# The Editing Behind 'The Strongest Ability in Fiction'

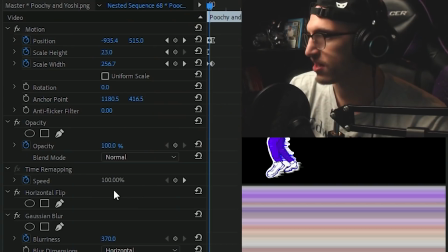495s
So that is really just, if we wanted to take all the effects off, I don't know why it's horizontally flipped. There's a Gaussian blur, just to blur out some stuff. But really it's a mosaic.
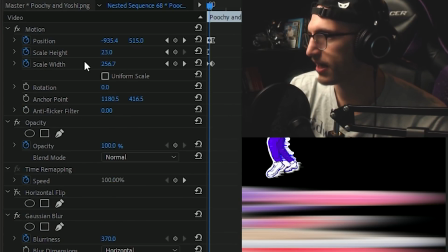507s
And then, when you break it down, so all of the motion really is just taking the width and the height and just doing this.
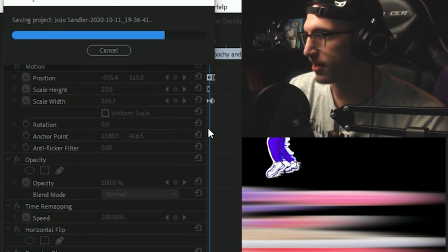517s
Squish and pull. And then the mosaic, oh god. The mosaic, you push the horizontal blocks down to 1.
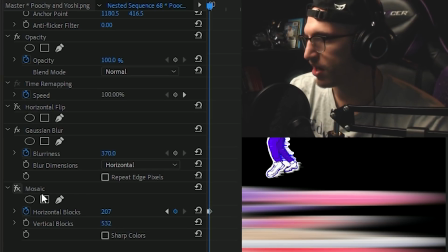526s
Oh, it's off. Well, whatever.
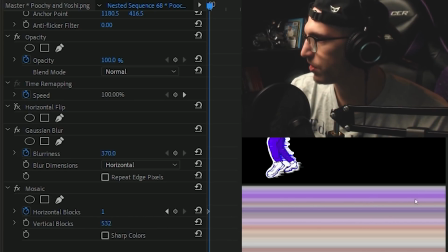528s
Push them down to 1, and then the vertical blocks, so it creates this tearing, and it picks the colors and it stretches them, essentially.
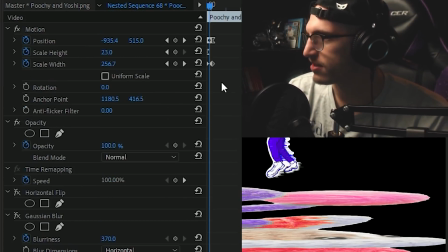536s
All together, as you can see, when it breaks down just like this, just our guy Yoshi.
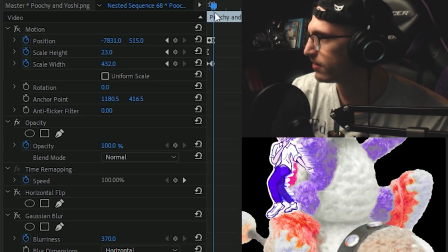544s
A little large, but it's him all the same. And that essentially is the speed lines that have been done.
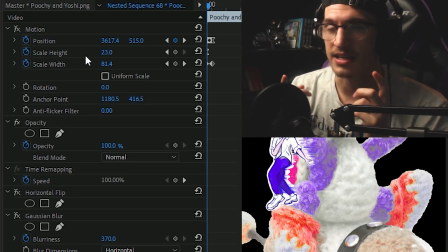550s
So everywhere in the video where you see that, in the intro, there was a couple of more things done, which I'll go into next, but essentially, let's just get Yoshi all alone here.
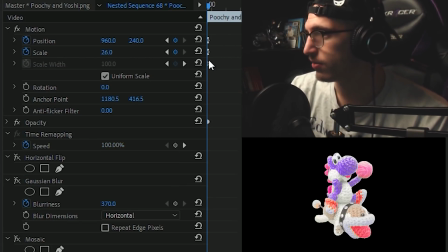561s
Started with Yoshi. What you have to do, however, is this little uniform scale. If you have it on, it'll make everything grow and shrink. It's very helpful. But if you don't want that and you want to stretch it out like this, that's what you do.
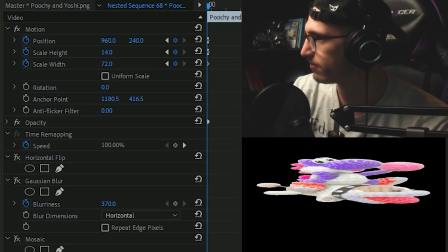572s
So essentially, go like this to squish him and make it speedy.
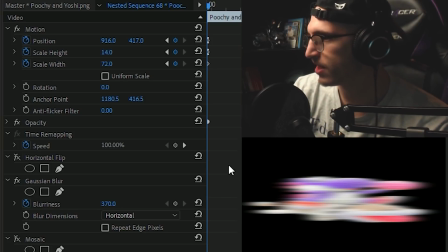578s
Then we add, I don't know why there's a horizontal flip. Then we add the Gaussian blur, just for horizontal direction.
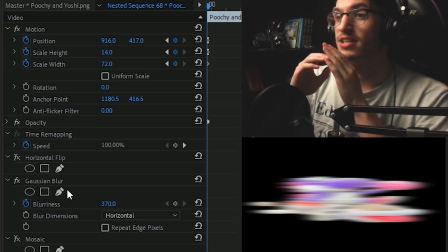586s
If it's upwards, it looks like that, but we want it to be stretched this way. And then we add the mosaic.
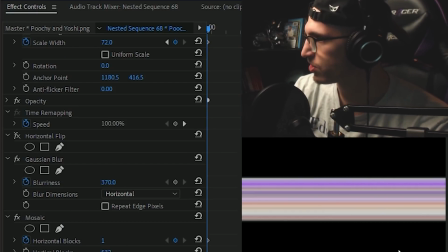591s
Mosaic is the real moneymaker here, which causes it to do that. And it extends. You really just start with the layer as it is. So when you place it beside, you place it with the character actually moving.
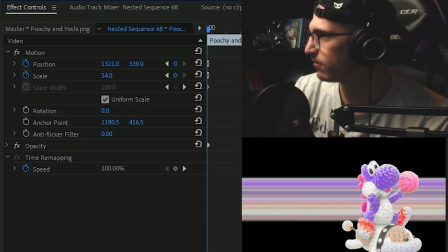606s
So it would do that. And if you match up the heights, this is how I would do it.
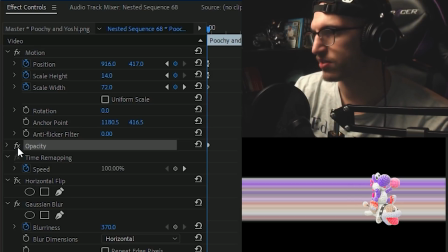612s
Then you could have Yoshi and Poochie. You could also do a mask just to, you know, select what part you want, or just move it like so.
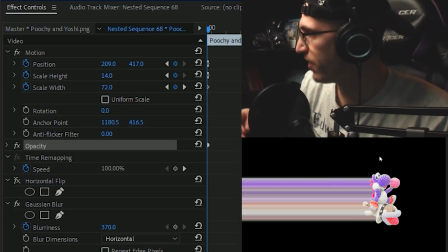621s
And just like that, you have it so it looks like he's moving pretty fast. You could also add a blur to the top layer Yoshi, just so it looks like he's moving fast. You could even do your own version of this. This is just sort of a quick way. You'll find a lot of art is about resource management and time management, and how you can use as much time to do as much as possible. It's great to make very nice things and very pretty things and spend a lot of time, but if you're trying to make a whole product and you focus so intently on the individual parts just to a colossal amount, you'll find that you're making slow progress. So that's why I typically like finding these little tricks here and there and reusing them, because they save a lot of damn time. You can make presets out of all this. I should also probably mention that once it's done, it's been done.
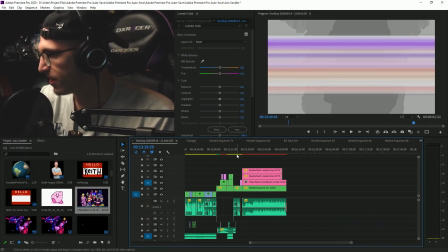669s
So let's go to the last effect. I'm sorry, Alejandro, for making you edit a bajillion years. So here's the very end.
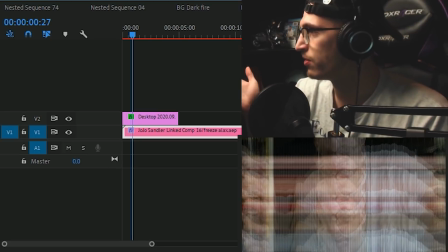676s
So here, you'll notice I'm freaking out. It looks pretty dang cool.
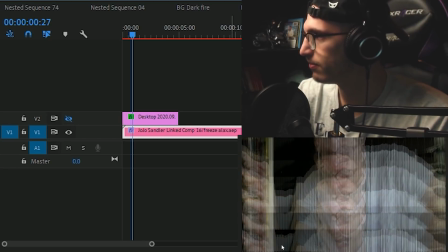682s
It shouldn't look as cool as it is, but we have, the only thing that's going on here is a wave warp.
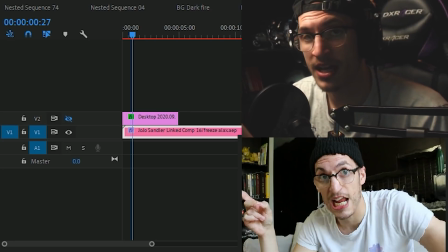690s
And in After Effects, you can see the darker pink thing on the timeline. I added the fractal noise and displacement to a screenshot of me. So alone, it looks like that.
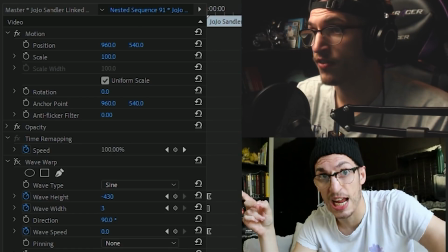703s
And it actually looks like it's taking a screenshot from, or it actually looks like I'm sitting there, but this is a screenshot, so it can make the illusion that footage is not screenshot.
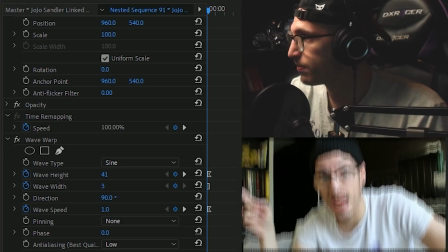714s
It looks part of the footage. And then on top of just that, I added a wave warp. Wave warp can give you these sorts of effects, and they're really fucking awesome. Animated a bit, so let's zoom in to show you exactly what's happening. I made it so there are fewer.
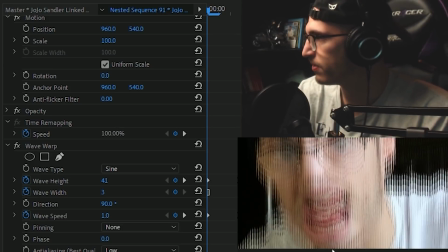730s
If we go in super close, you can see just what it's doing. Wave warp, these are all essentially waves, but I've reduced the amount in size.
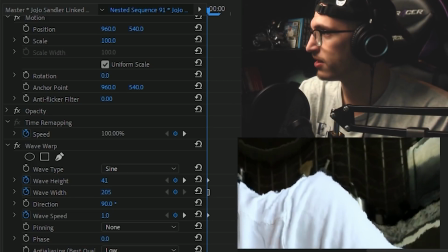739s
So if bigger, it'll do this.